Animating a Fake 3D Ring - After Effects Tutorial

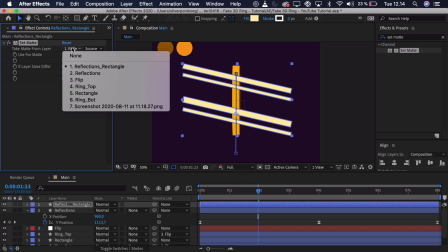We'll apply the set mat effect and here we will select the rectangle so it fits to the rectangle here
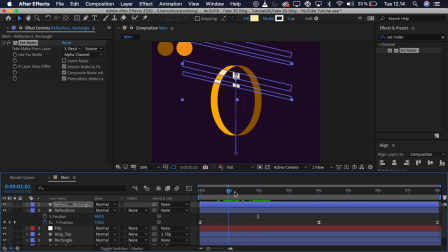and then as you can see it doesn't disappear when we hit the center here and therefore we just want to duplicate the effect
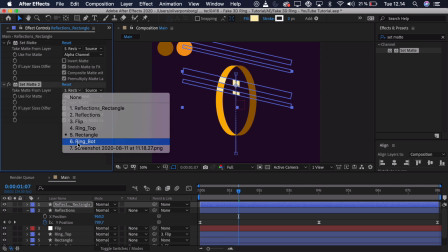and then we want to select the ring bottom and set it to invert mat.
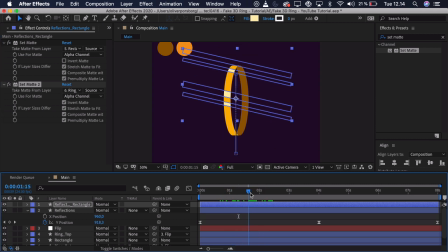That way we only have it when it's in the center here So that's quite simple and we can take a preview. And as you can see, we have that very simple reflection. Now to replicate the reflections on the back, we just have to select the reflection layers, press Cmd and Ctrl D to duplicate them, place them underneath.
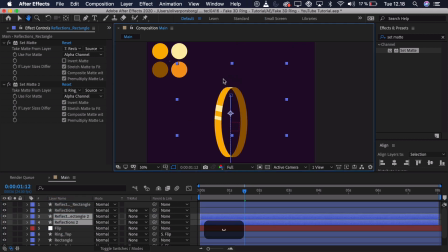Then we just have to select the color or the fill.
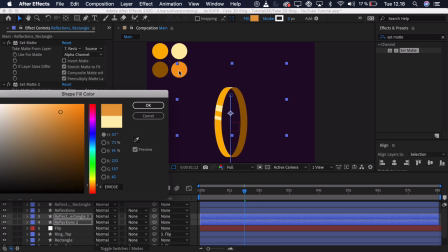And just select something that isn't that bright, so it fits more with the sort of back of the ring.
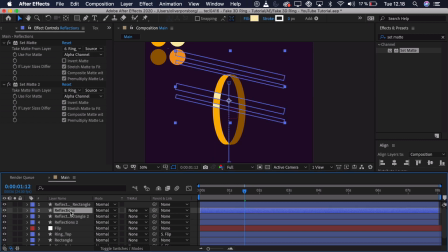Now we have to go in and adjust the set matte effects. So we'll start with the regular reflection first. Here we'll just have to reverse the two set mats, so this should be inverted, and this shouldn't be inverted. And that way you can just see it fits with the back of the ring instead. Then we go to the rectangle.
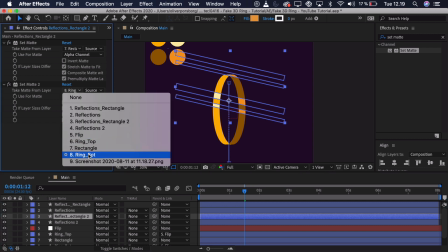Then we find here where we have chosen the ring bot, and we just select the ring top instead.
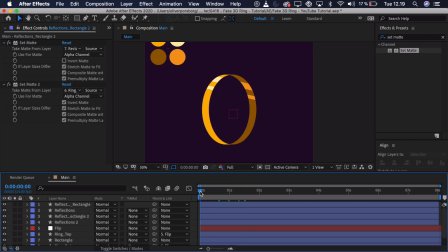And that way, when we play it, it should be on the other side of the ring. But right now it looks pretty odd because they're moving in the same direction. But we can fix that by selecting the two layers and pressing U to see the keyframes. Then we can just delete these two last keyframes and just reverse these keyframes.
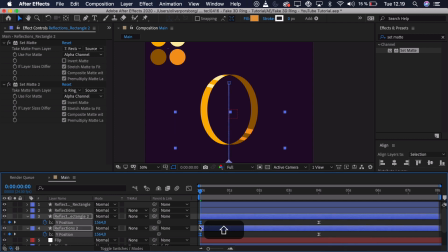So it's going in the opposite direction. So you can see it's going up instead of down. And then we just have to copy the first keyframes and paste them at the very end of the composition. So that way we can select every single keyframe,
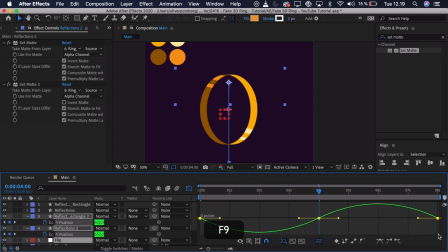go into the graph editor and here we just want to press F9 to ease it and we just want to adjust the easing so it's roughly the same
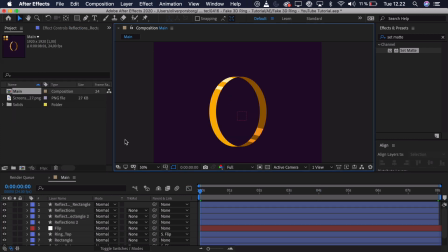as the other one. Now as the very last touch we can add a bit of glow.
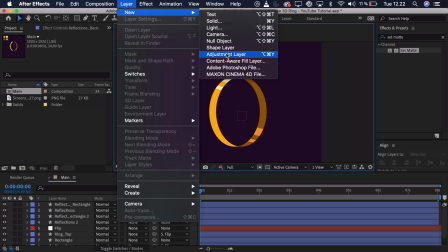So we'll go to layer, new, adjustment layer and here we'll just call it glow.
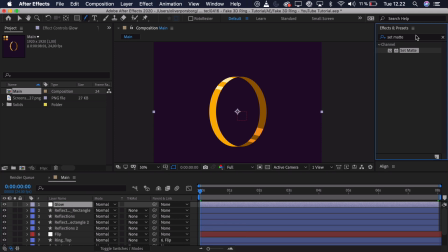Go to effects and presets and just search for the glow effect.
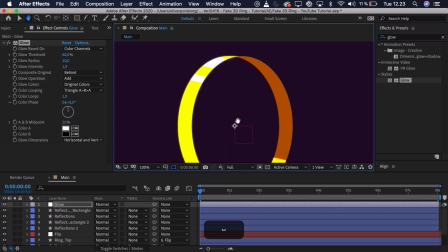contract that onto the adjustment layer and as you can see it's already reacting and we just have to adjust the settings a bit
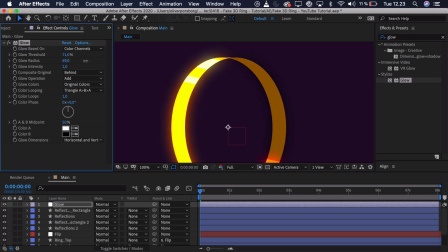so maybe increase the threshold a bit also increase the glow radius and maybe put the intensity down just a tiny bit and really i think you get the point but but you just have to sort of mess around with the settings here
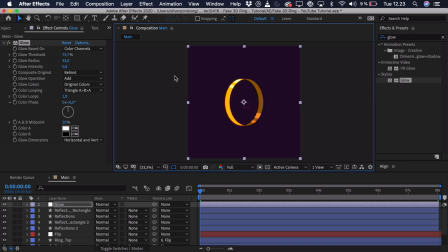sort of get the result that you're looking for and if you zoom out we just see that this width this is without
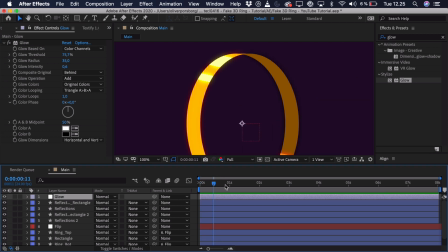and it just makes the ring pop a bit more and here at the very end you can just see that the sort of back reflection appears on top of the top ring
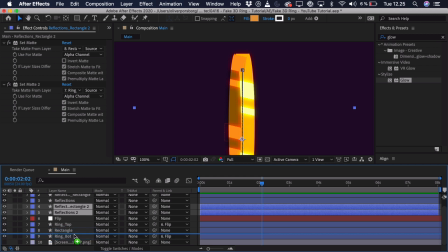so you can initially just take that and place it just underneath the rectangle here so you get the desired result so
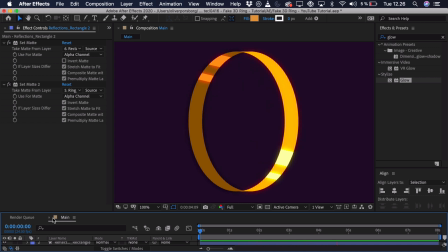that's all for this video i hope that you learned something new and that you can use these fake 3d techniques in some of your other work if you If you enjoyed the video make sure to leave a like, post a comment down below and tell me if you have any questions for this tutorial or if you have any suggestions for future tutorials.
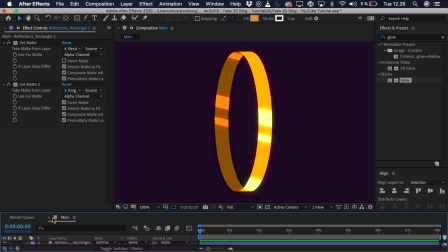If you create anything from this make sure to share it with me on instagram at oliorandorff and make
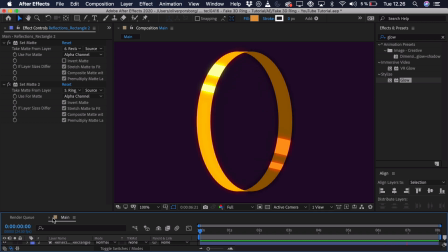sure to subscribe to the channel and turn on notifications to get notified when I upload future videos.
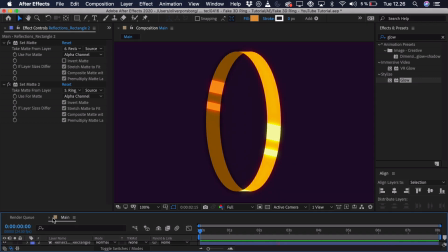That's all for now, till next time.